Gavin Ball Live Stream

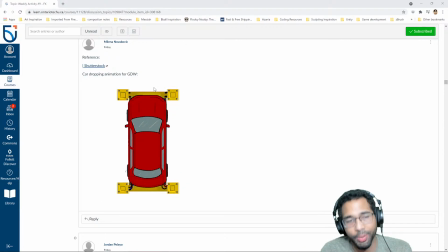I see what you're doing there, but I think a bounce would be more satisfying.
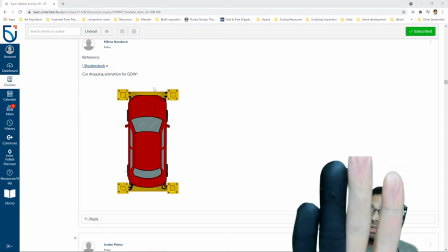So it's like big, or it's big, right? And then it gets small, boop, boop, boop, right?
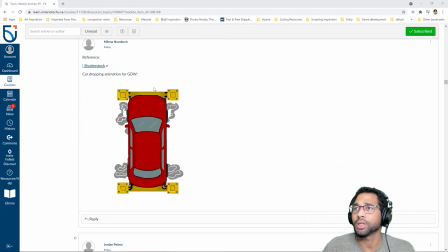And then we have something like that. I think that would be a little bit more interesting. But yeah, my 2 cents. That's my feedback. If you have the opportunity to revisit this for your
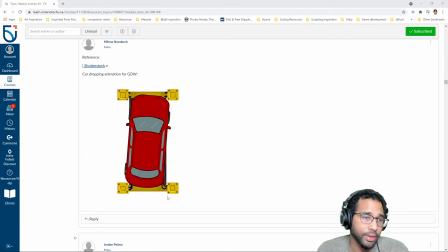GDW games on Friday, I would definitely endeavor to do so.
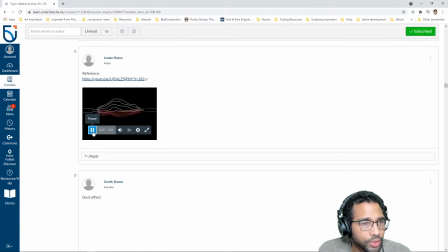Okay. Let's see what we've got here. That's kind of cool. Cool. I think it works. I would love to see how well this loops. So let's see. Cool. Yeah. I like it.
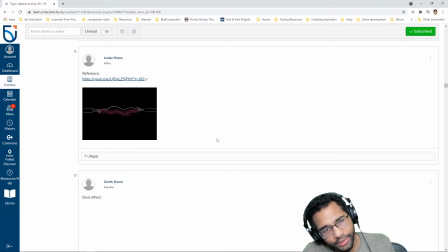My big comment for this one, Jordan, is that the design of the electricity could be better. So I think the animation is totally perfect and fine. I think the total animation is great, but I think the shapes of those lines are a little too uniform in terms of the overall width.
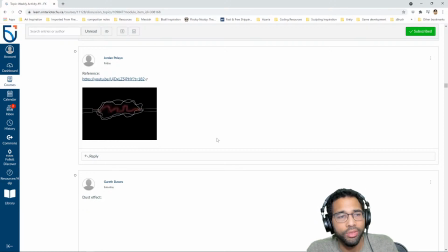I think with an electricity thing like this, we'd expect the line to have some thicker parts and some thinner parts, and kind of be a little bit more stylized. I like the kind of
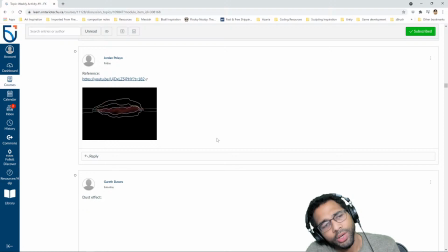indirect nature of the lines, but I think the lines themselves are a little on the simple side. So I think you could kind of revisit that.
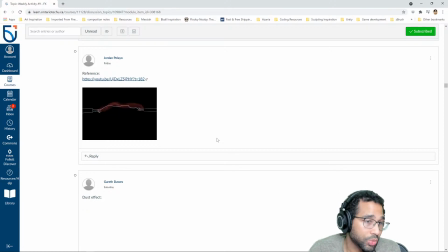If this was done in Blender, then you can kind of do some post effects, or you can kind of go in and afterwards and adjust the thickness of different parts of the line, like we looked at, so you could kind of build off of what you have.
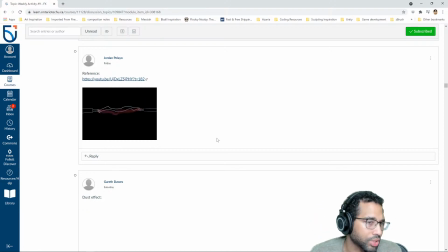Otherwise, it's not that hard to go into Krita and just kind of revisit some of those lines, make them a little thick in some spots and thinner in other spots, so you have a little more variety there. But nice.
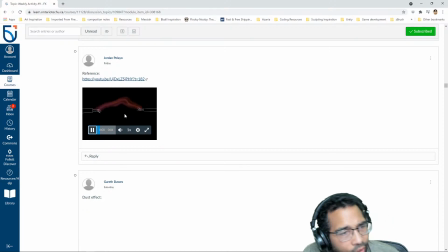I think with a nice sound effect, this would be really cool. That red in the background seems a little soft and fuzzy. Without looking at the reference, I would suggest maybe making that a little bit more
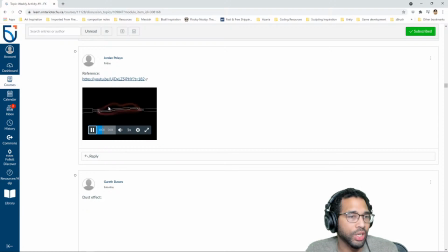sharper in terms of the edge definition, and more stylized as well. But overall, I think solid. Presentation wise, let's get these wires like reading more nicely as well. You want to invest some time into the things that don't move, right?
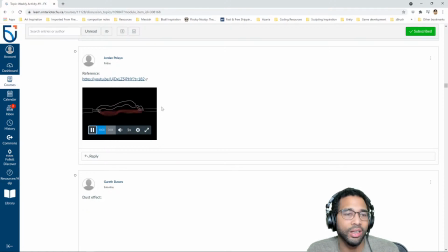Any kind of static element like these wires or the background, because you're drawing it, you don't have to redraw it over and over and again, and you're getting like so many minutes worth of, or times worth of use from it.
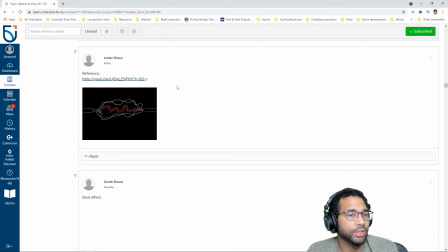Spend more time rendering it and making it look nice, and then the animation frames can be quicker.
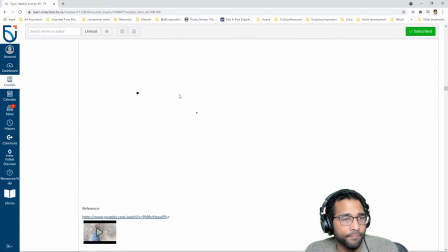Okay, cool, nice. This is great. This is really good. So this doesn't feel rushed. It feels like you've taken your time and you've let the effect kind of play itself out to its own natural kind of conclusion.
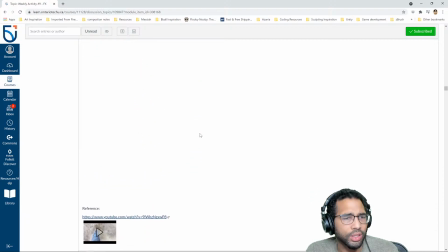So that looks great. I'd love to see it in context. So this is from top down. If this is from top down, then maybe it wouldn't work as well.
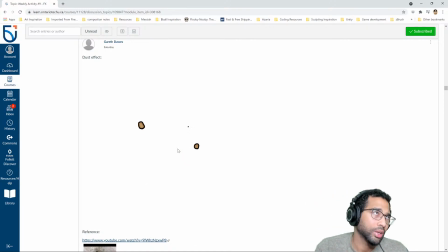From top down, I wouldn't expect the particles to all move in the same direction. If it's from like a side view, and the character boom lands and then the smoke kicks up, I think then it works better.
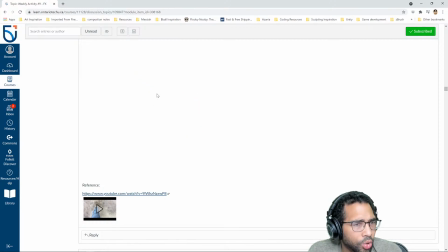So the only reason I'm thinking is it top down is because I'm seeing this reference and it looks like it's a kind of a top down view of a foot kicking up some dust. But beyond that, this looks great.